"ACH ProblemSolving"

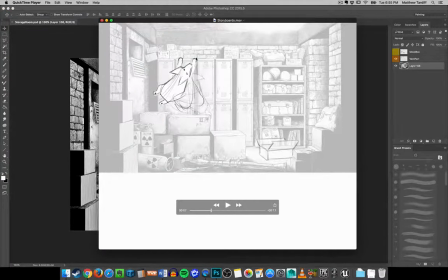252s
What we decided to do is to, I ended up covering this area here, so we didn't give the player any sort of idea that you could jump up there. So automatically, we were telling the player, you can't jump up there, so don't bother trying. Well, you can try, but it's not going to happen.
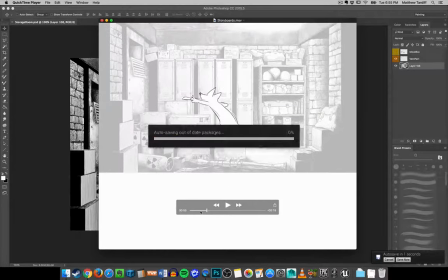271s
But when this guy comes in, he's going to pitch a fit for some reason.
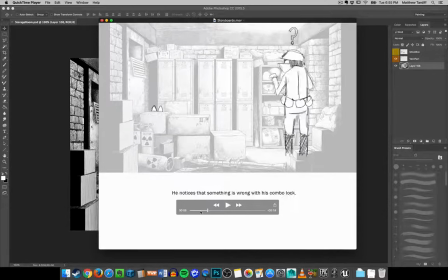281s
We're not going to have him doing what he's doing right now. He's going to pitch a fit for some reason. I don't know why. And it's going to cause not only a few of these locker doors to open, and this stuff here to move, which I'll get to in a minute, but it's also going to cause the satchel to move down a little bit,
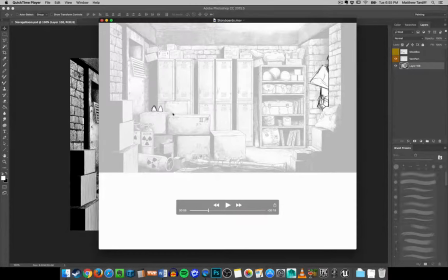296s
and that will be our, hey, there it is, kind of leading the player to say, hey, look at that. That's the last thing you need in this room. Go get it. And since that moves down, that's a little bit closer to where the boxes are in that plane.
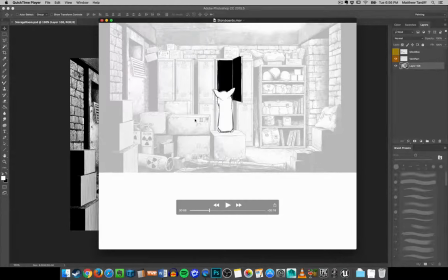311s
We don't have to stay on, or we don't have to jump back on top of the lockers. And then I can leap from the box this way towards the bag, still have this nice little dangle here. and then essentially this is what it's going to end up where I'm pulling the bag
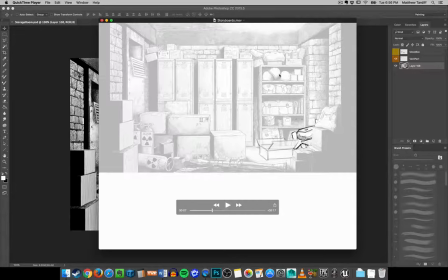328s
down I still get this nice little animation and then it gets hidden behind the box as my pack
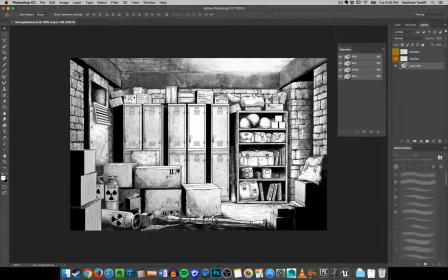333s
gets on my back and we're good to go and so here it is where I've added these two boxes or whatever the hell they are and that way it's barrier now with the fact that we've suddenly decided hey,
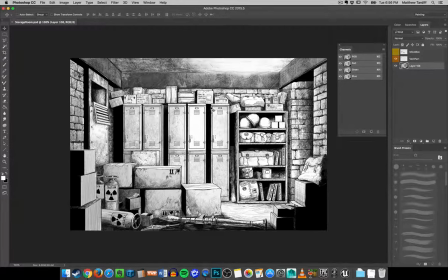347s
we're going to need some of these things to move now I'm going to have to separate some of these things so I can animate them. Obviously, I'm not going to animate the whole background over and over again. That would be ridiculous, and my eyes would burn and try to choke me.
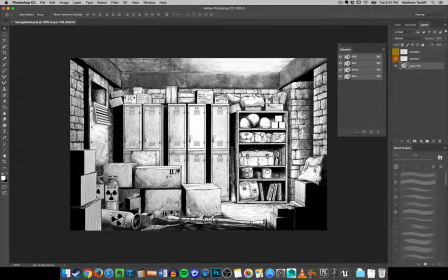363s
But I'm going to have to take a few of these things away and make them so that I can animate them in TV paint. Or even possibly animate them in Unreal. I don't know. They're going to be separated anyway.
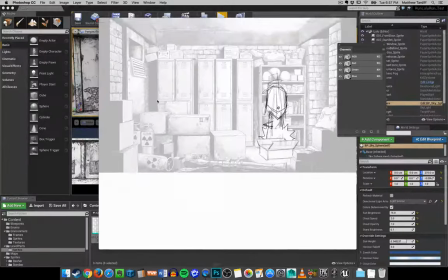379s
And what I mean by that is,
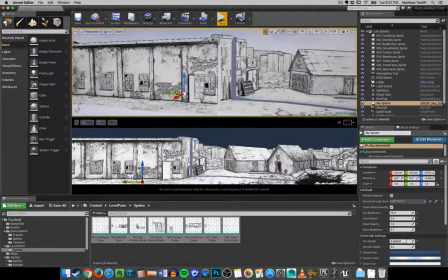385s
if you look at the fact that, let's say when she jumps up,
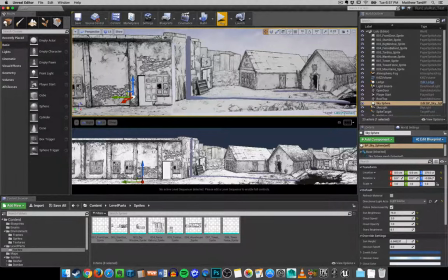390s
this is just a collision box that says, when I touch this, when the player controller touches this box, switch to the animation of her running up a wall as the player controls that, that, and when she gets to this little ledge here, play the animation of the ledge grab.
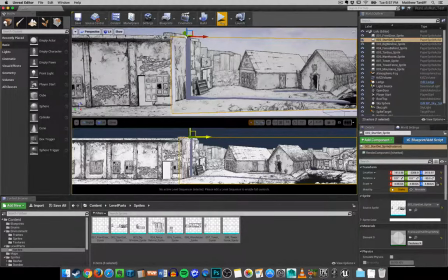408s
So when that happens, though, she has to be on the other side of this wall here.
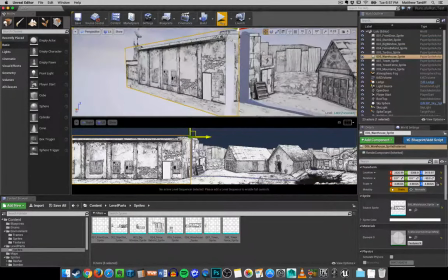415s
And since it's just a two-dimensional object, what we have to do is we have to split apart certain areas.
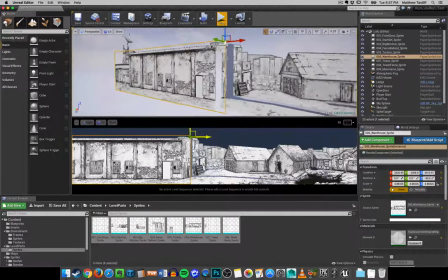423s
So if you see here,
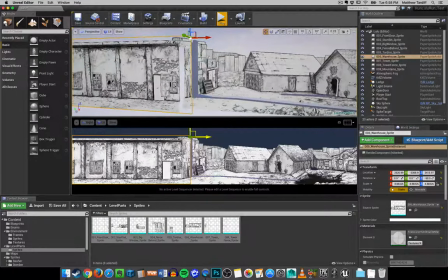424s
I went into the image and cropped or took a lasso tool and chopped out these images so that I can pull them forward
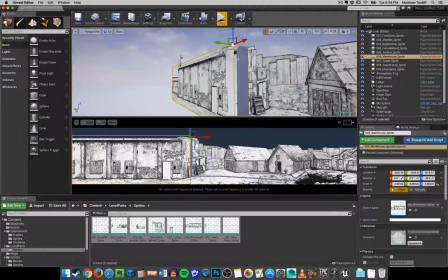433s
in front of this so that when she gets on the other side
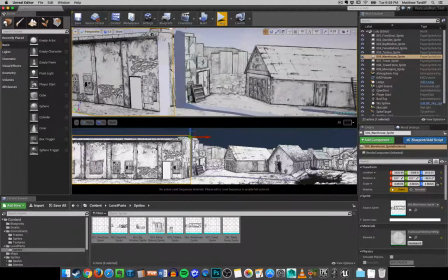437s
she's uh because this is in front where are you this is in
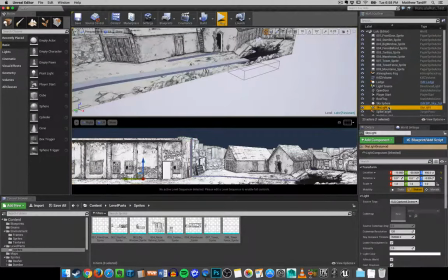443s
front she's hidden by it so let me move some things around so let me get the player start and put her back here
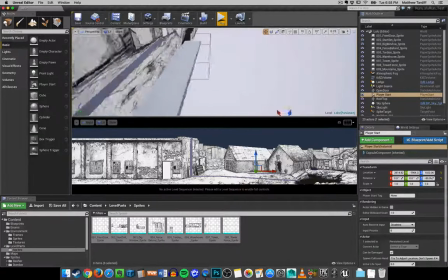No wonder you fell.
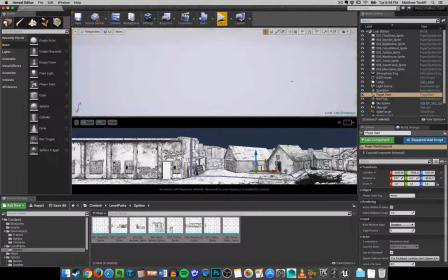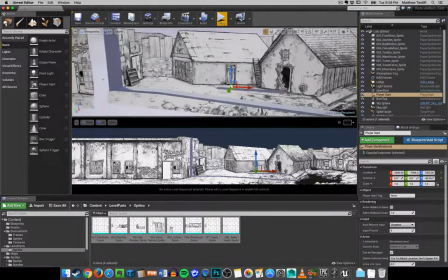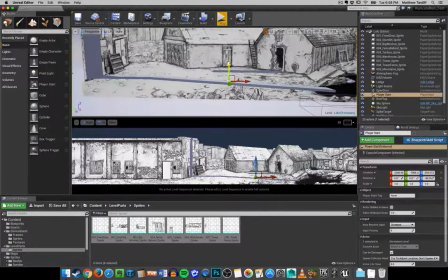467s
Now the animation you're about to see is absolutely terrible as far as when she climbs up the wall.
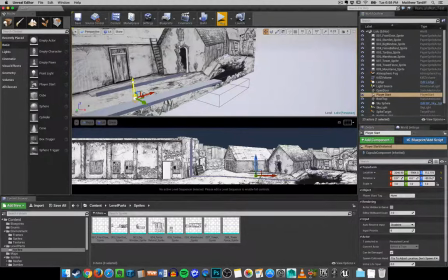472s
The way that I animated it turned out not to be the way that it could,
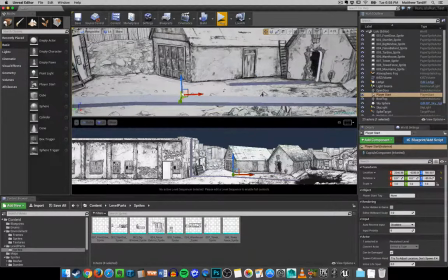478s
the way that it should be as far as like how it's interacting with the wall, so that's going to be changed, but I have to qualify because it looks like shit.
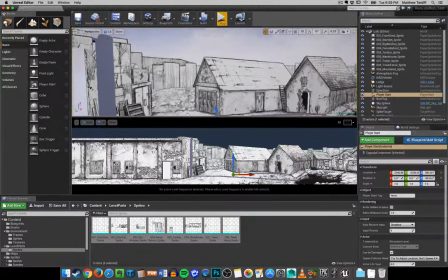489s
And I'm embarrassed by it.